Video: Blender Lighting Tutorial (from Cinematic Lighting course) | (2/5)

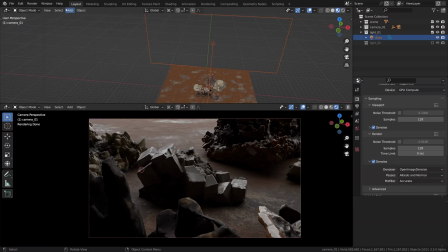733s
It is a matter of personal preference, obviously, but personally I prefer to see the results in the Blender user interface when I hit the render button,
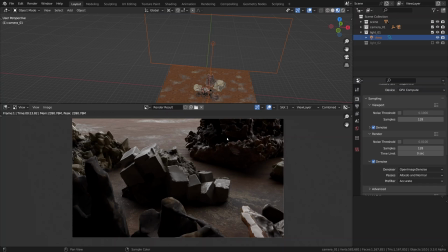741s
without 3ds maxing it with a bunch of new windows. Alright, so we have rendered the 1080p image. Now we can make a quick comparison.
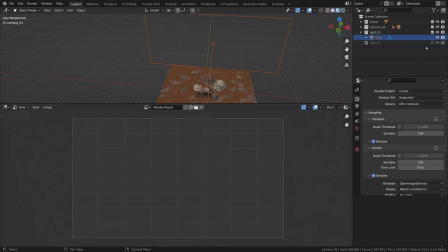753s
I'm switching to the second slot in the image editor and activating the second light component and hitting F12.
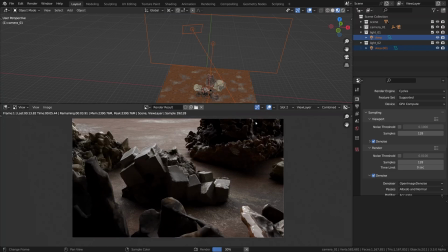762s
That's a nice way of comparing before and after. By switching back and forth between the slots, we can do it with using the number keys.
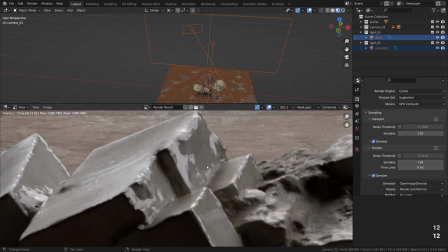773s
1, 2, 1, 2. See the glossy highlights popped out and being extracted by the secondary light source?
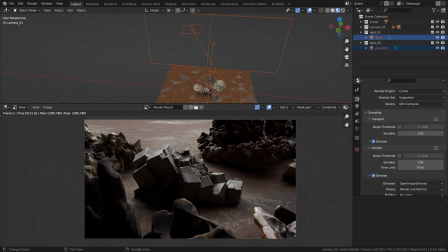780s
Good job. Let's check a quick before and after.
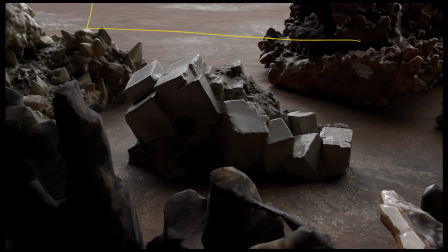786s
This is our extra light added into the mix. So it's worth recapping a few crucial points. First of all, our light hits the object from behind, so to speak. This seemingly innocent creative choice makes all the shadows fall in our direction.
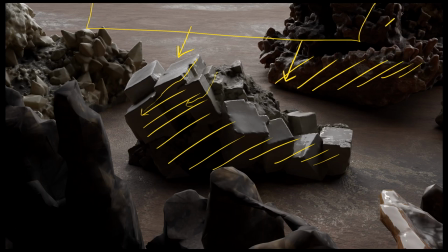801s
So effectively, we now shoot into shadows. In other words, the camera is always standing on the shadow side.
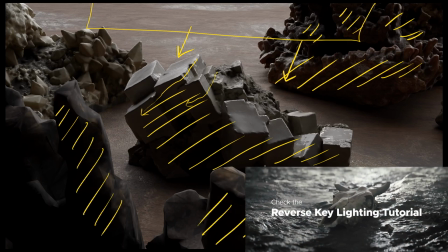809s
This is called the reverse key lighting or the upstage lighting.
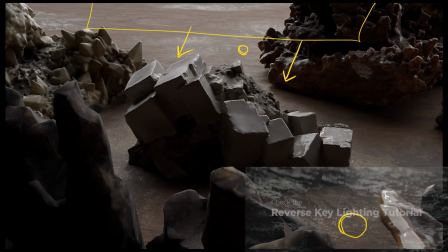814s
The other thing definitely worth mentioning is that our light source is brought in very close to the subject, to the scene, and so we can marvel at the light fall-off effect. That is simply put aesthetically pleasing.
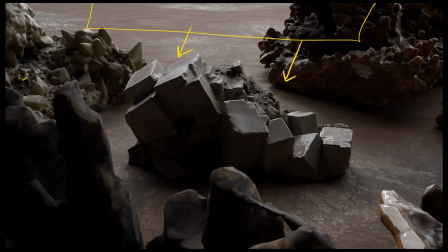829s
Well, we could have placed our light to the right or to the left as long as it's on the opposite side from the camera. It would still be the reverse key lighting. And we would still have some kind of a feel coming in from the camera side.
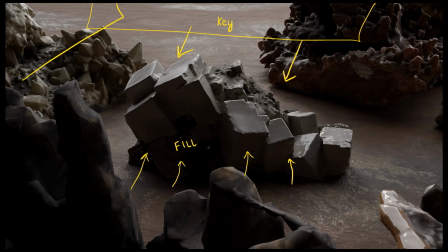845s
So far it is a really balanced, really three-dimensional light setup. I love it.
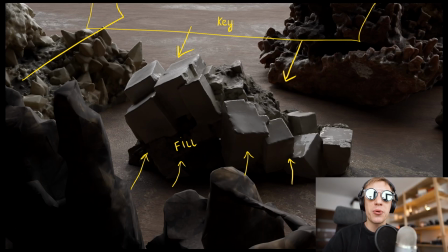850s
Even though we can say that the light setup we've created already looks pretty neat, and indeed it's based on a simple and straight-to-the-point light scheme, it's far from being finished yet. There is so much more we could do, so in the next part of this mini-series we'll add a so much-needed contrast by
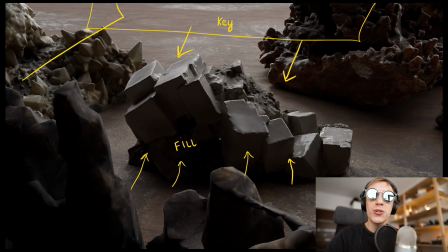867s
letting in some sunlight into our scene to ultimately make it more lively and dynamic.